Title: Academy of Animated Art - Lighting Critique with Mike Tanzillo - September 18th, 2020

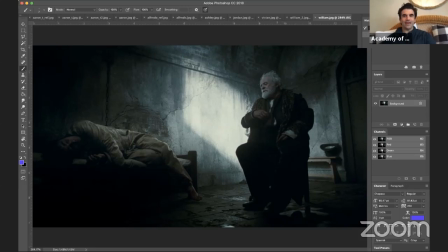13s
Hello, everyone, and welcome to today's Friday day, I shouldn't say night, live lighting critique. Go ahead and, all right, I am all set up and ready to go.
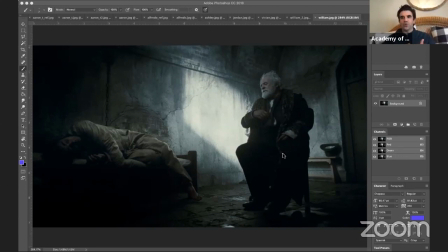29s
Okay, so normally I do these recordings on Facebook Live, but it was being super finicky. So we are in YouTube Live. I wanted to test this out as well. We did this a couple weeks ago. I wanted to keep this going. And today what we're going to be doing is going through some of the work of the Academy of Animated Art lighting students
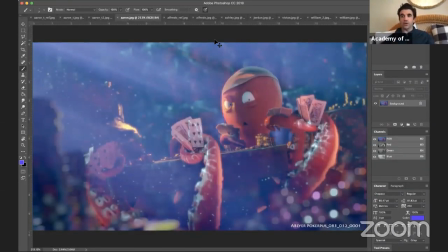47s
and taking a look at some of the submissions just from the last 24 hours. I do these reviews every day, Monday through Friday.
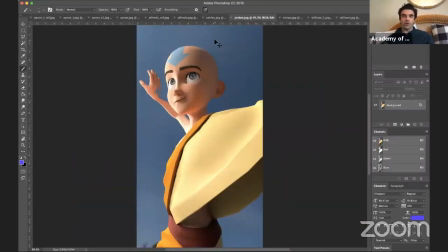54s
And then on Mondays and Fridays, we go live with them so that more people can see and benefit from the critiques that are going on.
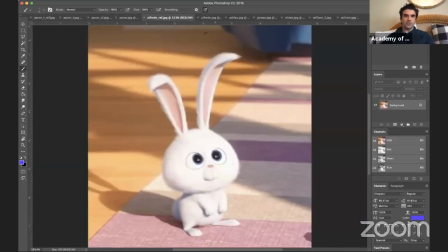61s
So we see some submissions from our lighting challenge for the month.
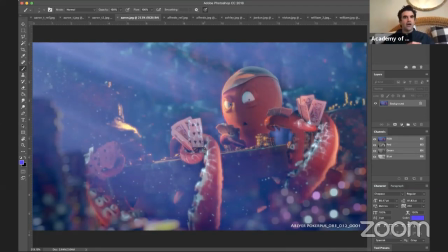69s
This is the Poker Puss, designed by Disney's Chris Ayers. So I'm not going to do much more prefacing, so let's just get right into it. So we are, let's go to the beginning here.
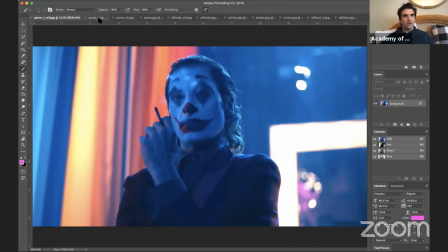81s
All right, so Aaron, I think you were up first. Let me just make sure.
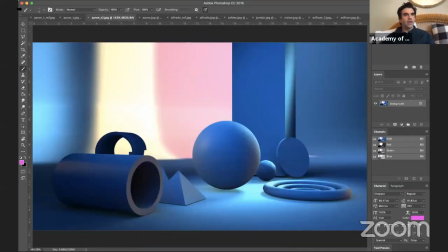86s
Yeah, William, and then, okay. So, Aaron, this is your reference.
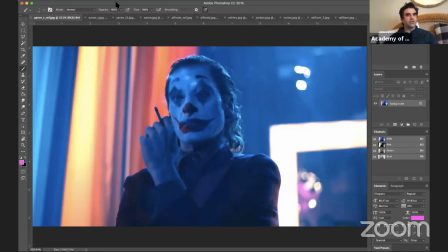91s
This is from the Joker film. You submitted a couple of, so for this assignment, for you guys that don't know,
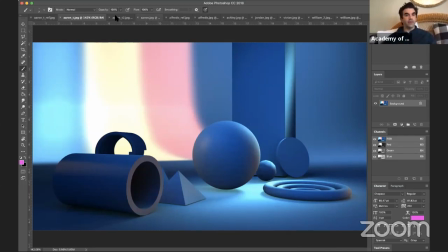99s
this is matching reference from a film on simple primitives. So, Aaron, you got one last submission in just under the wire here.
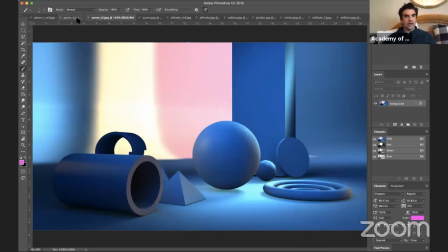107s
So this is slightly different.
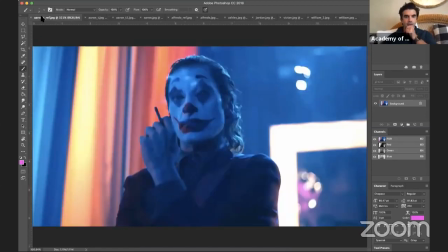110s
The one big thing that I wanted to say, well, first off, I love the improvements that you made from the last one.
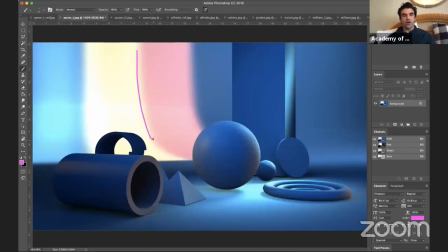116s
I love the more dynamic look of this backdrop back here. And it looks like you maybe used some gobos or different colored lights.
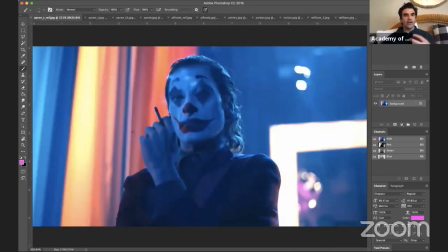123s
Really cool stuff to kind of mimic what was going on in the original, right? Like we're seeing, like this tone isn't from a different colored light. It's from the backscatter coming through the curtain, but you were able to recognize that as a different tone, a different value.
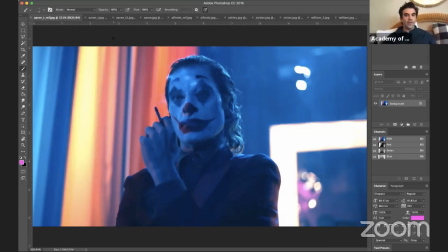137s
So mimicking that in your scene is very cool. The one thing that I would say is that you do see some elements. It's not much, but you do see some elements from these colors influencing him.
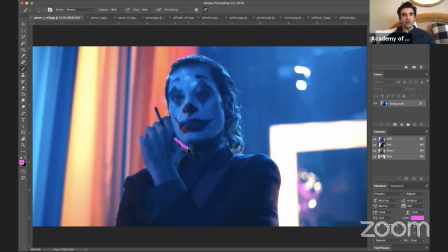151s
You can see it on his hand. You can see it right here on his nose, on his neck a little bit. And it would be great in yours if you kind of got a similar feel.
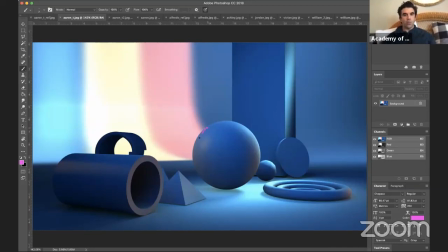158s
Like, so there's a little bit more of this warm color kind of sneaking around on these edges here, especially kind of getting into the middle here, because that interior of that guy is going to be a little bit on the dark side.
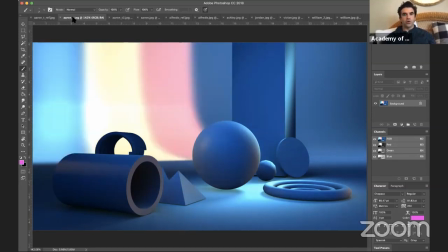172s
The other big thing, judging from your two here, I actually like the first iteration that you post a little bit better, just because is if you shift these over, like what happens is this vertical line becomes much more apparent,
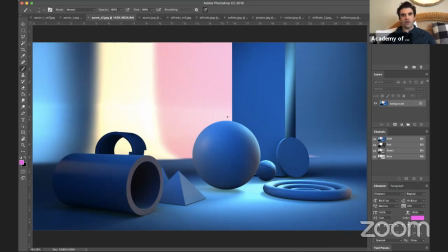188s
because like now it's a very bright value versus a dark value, and you just like all I'm reading is this hard edge. It's kind of penetrating our main object right there, and that's not necessarily what we want.
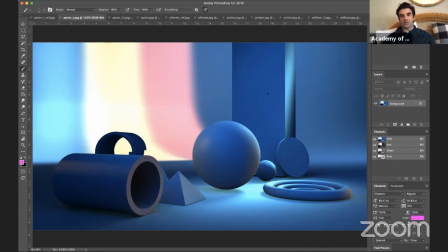200s
I like the idea of this being a more subtle, softer transition between those two. Um, so I think that this is actually working out a little bit better. And again, just getting a little bit more of that rim light on there. I do like
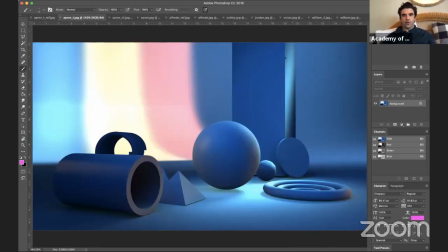216s
uh, the light that's kind of shining through here, and just like the variation you're getting on this pole, like going top to bottom. You can see that like those slashing lines coming through. The one thing about it, though, is that it is a little,
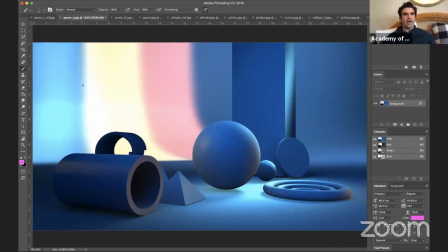235s
let's see, it is a little bit distracting. Like if I went ahead and um, blurred up this image a whole bunch,
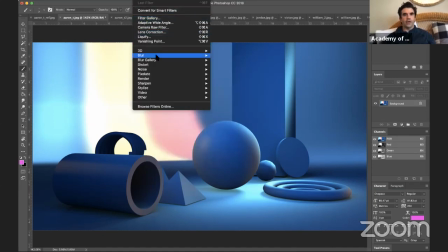242s
just to kind of get an idea of what is drawing our eye the most,
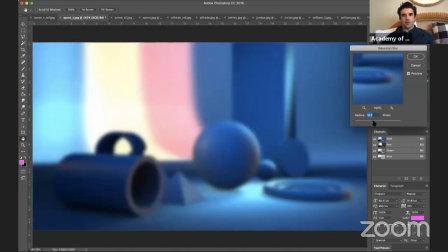248s
not that much. So like, I'm looking for areas that pop. Like definitely this background's popping, but it's also more like down in here and then up on that pole there and less on the ball.
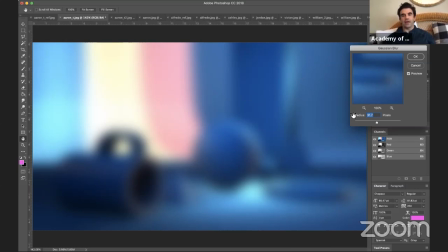262s
So what I want is those like brighter values to be happening on our main subject matter to get that to pop off a little bit more.
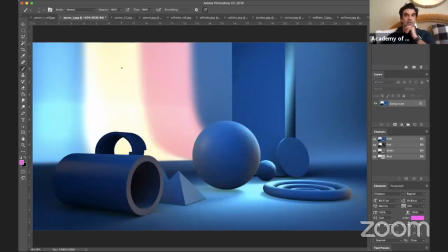269s
But that would be my main advice for you there. But I think this one's coming together really well, and I think you're doing a really nice job of making progress on this. And again, this is all just like first time lighting, getting used to the tools, getting used to the feedback process, and being used to seeing light and color and value in a different way.
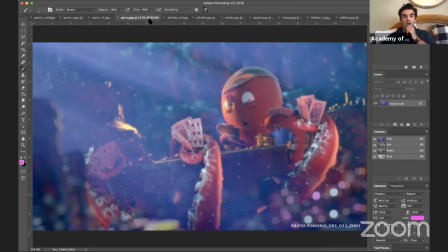286s
And you're definitely demonstrating that. Aaron, you are up next. So great improvement here. Love the God rays coming in. The thing that we want to do now is we've lost some of the,
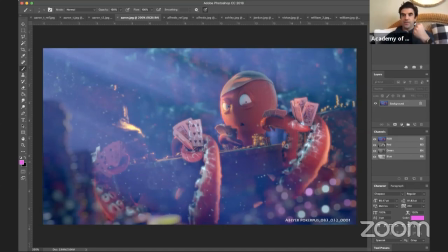299s
and this is because we've added this atmospheric, we've added this perspective to it, is we've lost some of the dark values. And I think that we can sneak some more in um, on our octopus here, maybe even specifically on his face, but I think there's an opportunity to get a little more dark value in him there.
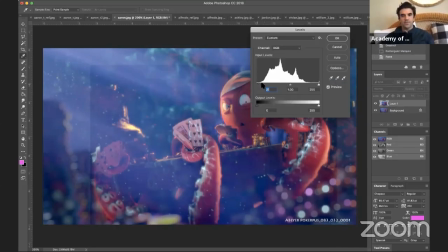318s
And again, I know this isn't, um,
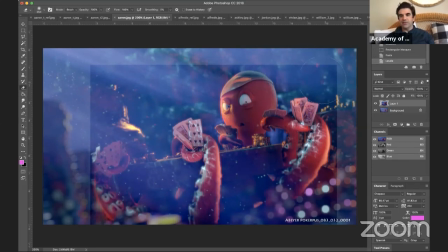324s
100% photoreal would happen because he's like a little bit further back in the space and there would be a little bit more murkiness. It's just that he's kind of blending, like, because you don't want him to stand out too much, but he is kind of blending in a little bit too much with the surroundings.
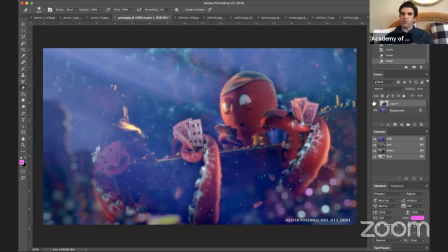340s
So just by pulling down those dark values just a little bit, we can get him to read a little more. In terms of the shaft of light, these God rays, they're a little tight. They're a little like hard lined. Um, when light passes through water, it gets scattered a lot.
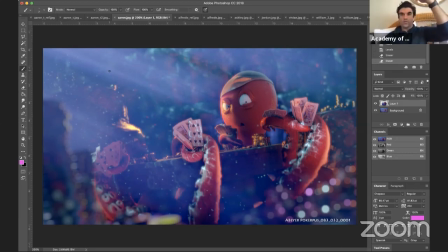353s
There's a lot, like again, with that murkiness, with that, with all like the refraction that happens when light hits water, you wouldn't see like a lot. Just like you see this like kind of hard dark line. That would be the edge of that would be much softer. Let's see what else.
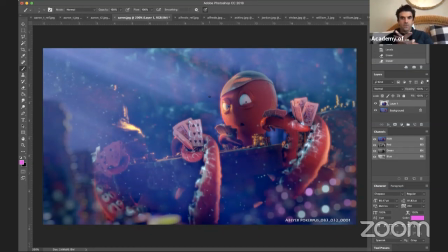374s
I'm wondering if, and you can disagree with me or not do this. I'm wondering if now that we're adjusting it and pulling in some different values, if that warm light on his face is feeling a little bit too orange.
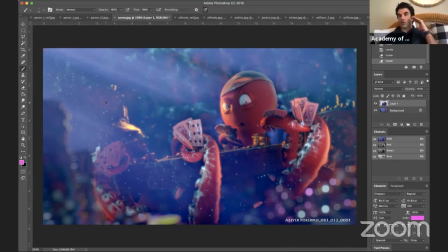391s
And I don't necessarily think you need to go like red with it or anything, but just neutralize it a lot. Like take down the saturation by 50% and just see, because it may actually work out more harmoniously with the scene. Again, it won't match the reference perfectly that we had before, but it's
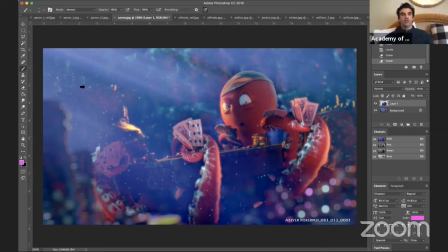409s
the reference is a good starting point, and now we're kind of building off it. Because I think if we, let me just try it. This might be a little janky, but
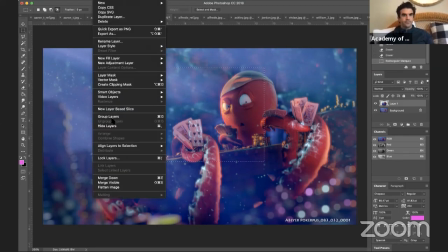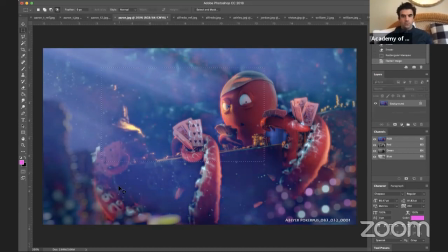take this and I reduced the saturation in the, still in the oranges. Like if I took that down a little bit,
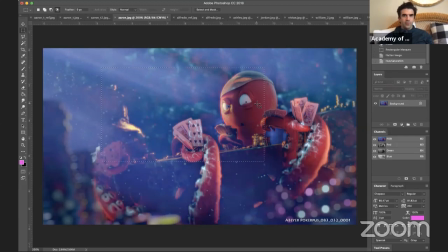446s
like I think that'll help kind of tie the whole image together. Because right now, I think it's really pretty that we're getting all these blues and cools and magentas in there. It's just that orange color is kind of standing out to me now as being a little bit too much. So I think that's really good.
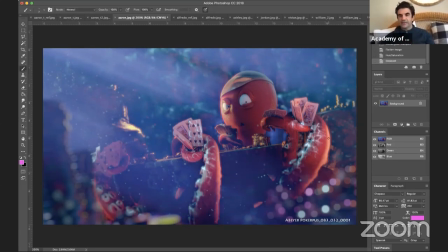462s
And then also the size and scale of these caustics are a little, it's a little bit too small. I would make them bigger, basically, because caustics are all about like balancing.
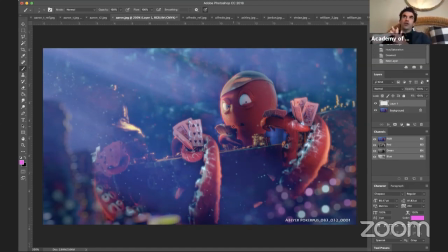480s
It's all about helping communicate the scale of the object. And so this octopus is like, I don't know, you can decide, because I'm thinking of him as being slightly smaller than human. And if that case, the caustic would be a little bit like about double the size of what we're seeing there.
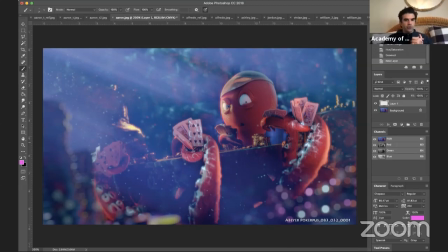499s
So I would try and push more towards that. I love the particulates in the air.